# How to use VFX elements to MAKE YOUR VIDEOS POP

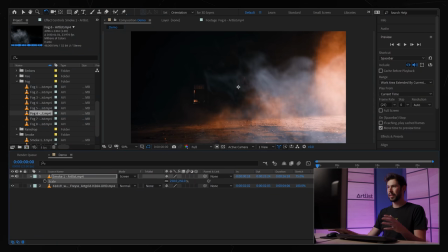So already it adds quite a lot, but it doesn't look really good because the smoke is white and the whole scene is more orange and the smoke that we already have going on is orange as well. So we're gonna try to match that to basically make this look as if it was really there when they shot this.
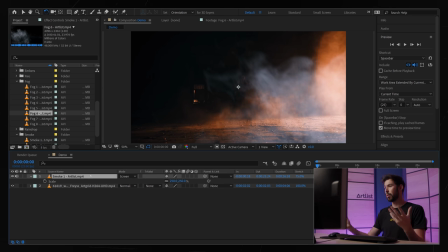So I'm gonna use a bunch of different color grading tools to help me kind of get this to look the same as the original. So I'm gonna go to my effects and I'm gonna type in curves and that's gonna be the first effect that we apply.
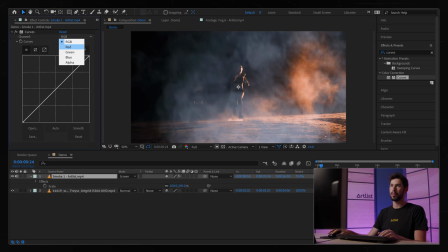And let's go to red first and let's try to play with that. So that's looking already pretty nice. Now let's go over to the blues. And now let's try the greens.
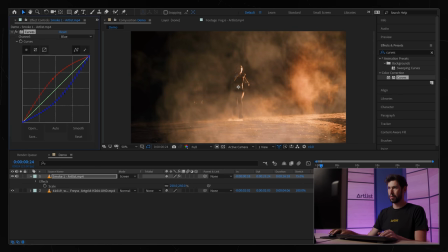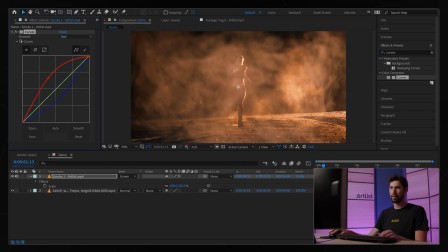And something like that I think looks pretty nice. Let's play it.
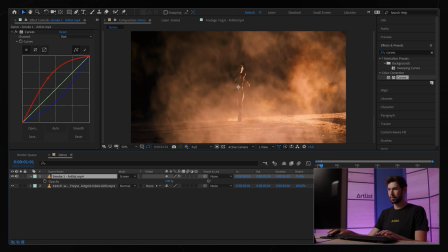And maybe I want to drop the opacity just a little bit, maybe somewhere around 80.
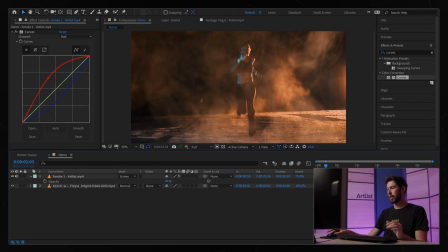And yeah, that looks pretty nice, very quick, very easy. And one thing I forgot to mention that I did is I actually sped up the smoke because it was going pretty slow.
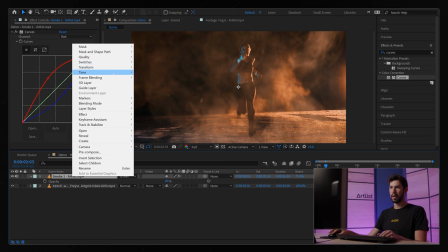So I just went right click and time stretch,
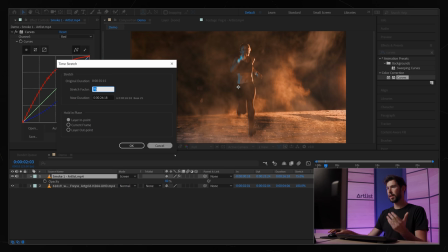and I put this on 75, which basically made this go a little bit faster, which was more suitable to my shot. So this is another tool that you can use. You can make the elements go faster or slower depending on your needs and on your shot.
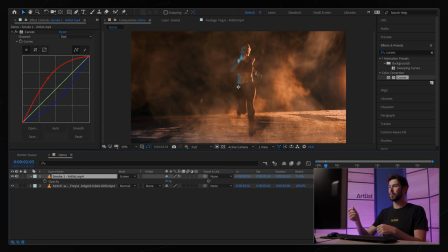And I think that's pretty much it for this shot. We just dragged in the smoke, I put it on screen, made it go a little bit faster, scaled it up, and we also used curves to color correct this and make it blend more with the original shot. So let's just play the final result again.
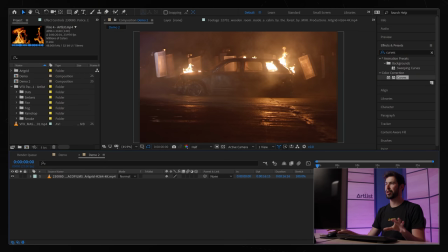So for this next shot, I want to show you guys something a little bit more complex. So we have this shot here of this car burning, and there's fire on the right side of the car and on the left side a little bit, and the center is feeling a little bit missing. I want to have fire in there as well,
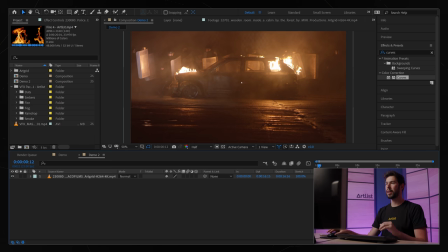so I'm going to use the fire assets on the VFX pack to fill in the frame and like get more fire in there, make it more impactful. So I'm going to go into fire in my folders, and I'm going to look at the different ones that I have.
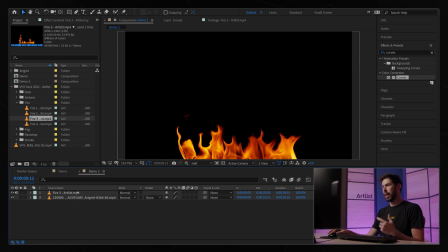Maybe I'll start off with fire number 3, and I'm gonna drag it in. And again, the background is black, so I'm gonna change the blending mode,
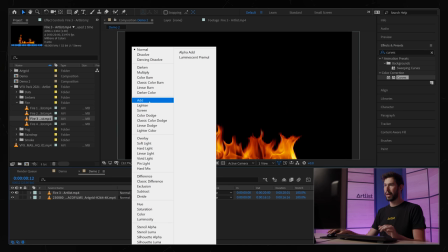and I have a feeling that add is gonna look better with this one, but let's try screen at first so you can see the difference.
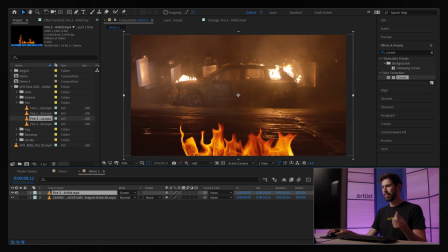Like, this looks nice, but it doesn't have that kind of glow effect to it, so I think add is gonna be better. So let's see that. Yeah, so this is screen, which is a little bit like more transparent, and add is just a little bit brighter, looks better for this scene,
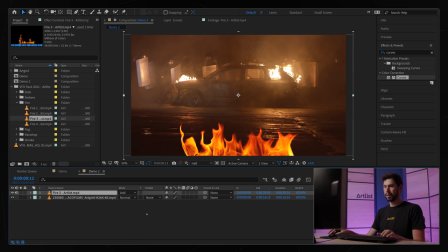and there's still quite a lot of work to do on this one. So let's start by scaling it down. I'm gonna position it somewhere around there.
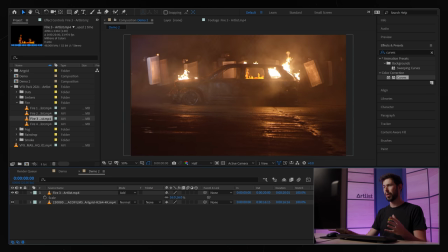And now obviously this doesn't look good yet, but before I go into color correcting again, what I want to do is actually motion track this. You can see that the footage has some movement, and if I play it,
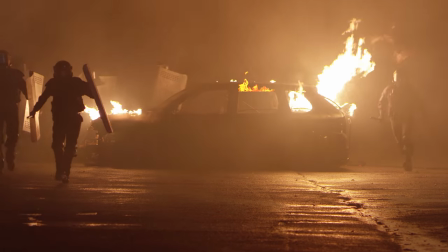you can see that the fire element is staying stationary and the footage is moving, so it's just not staying in place.
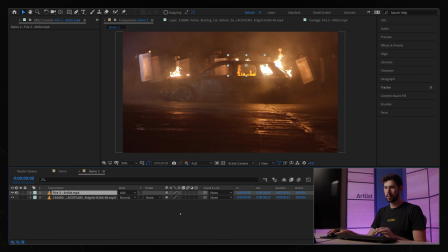So I want to fix that, and we're going to do that by doing some motion tracking. So I'm gonna try to motion track it manually, and let's see how that works.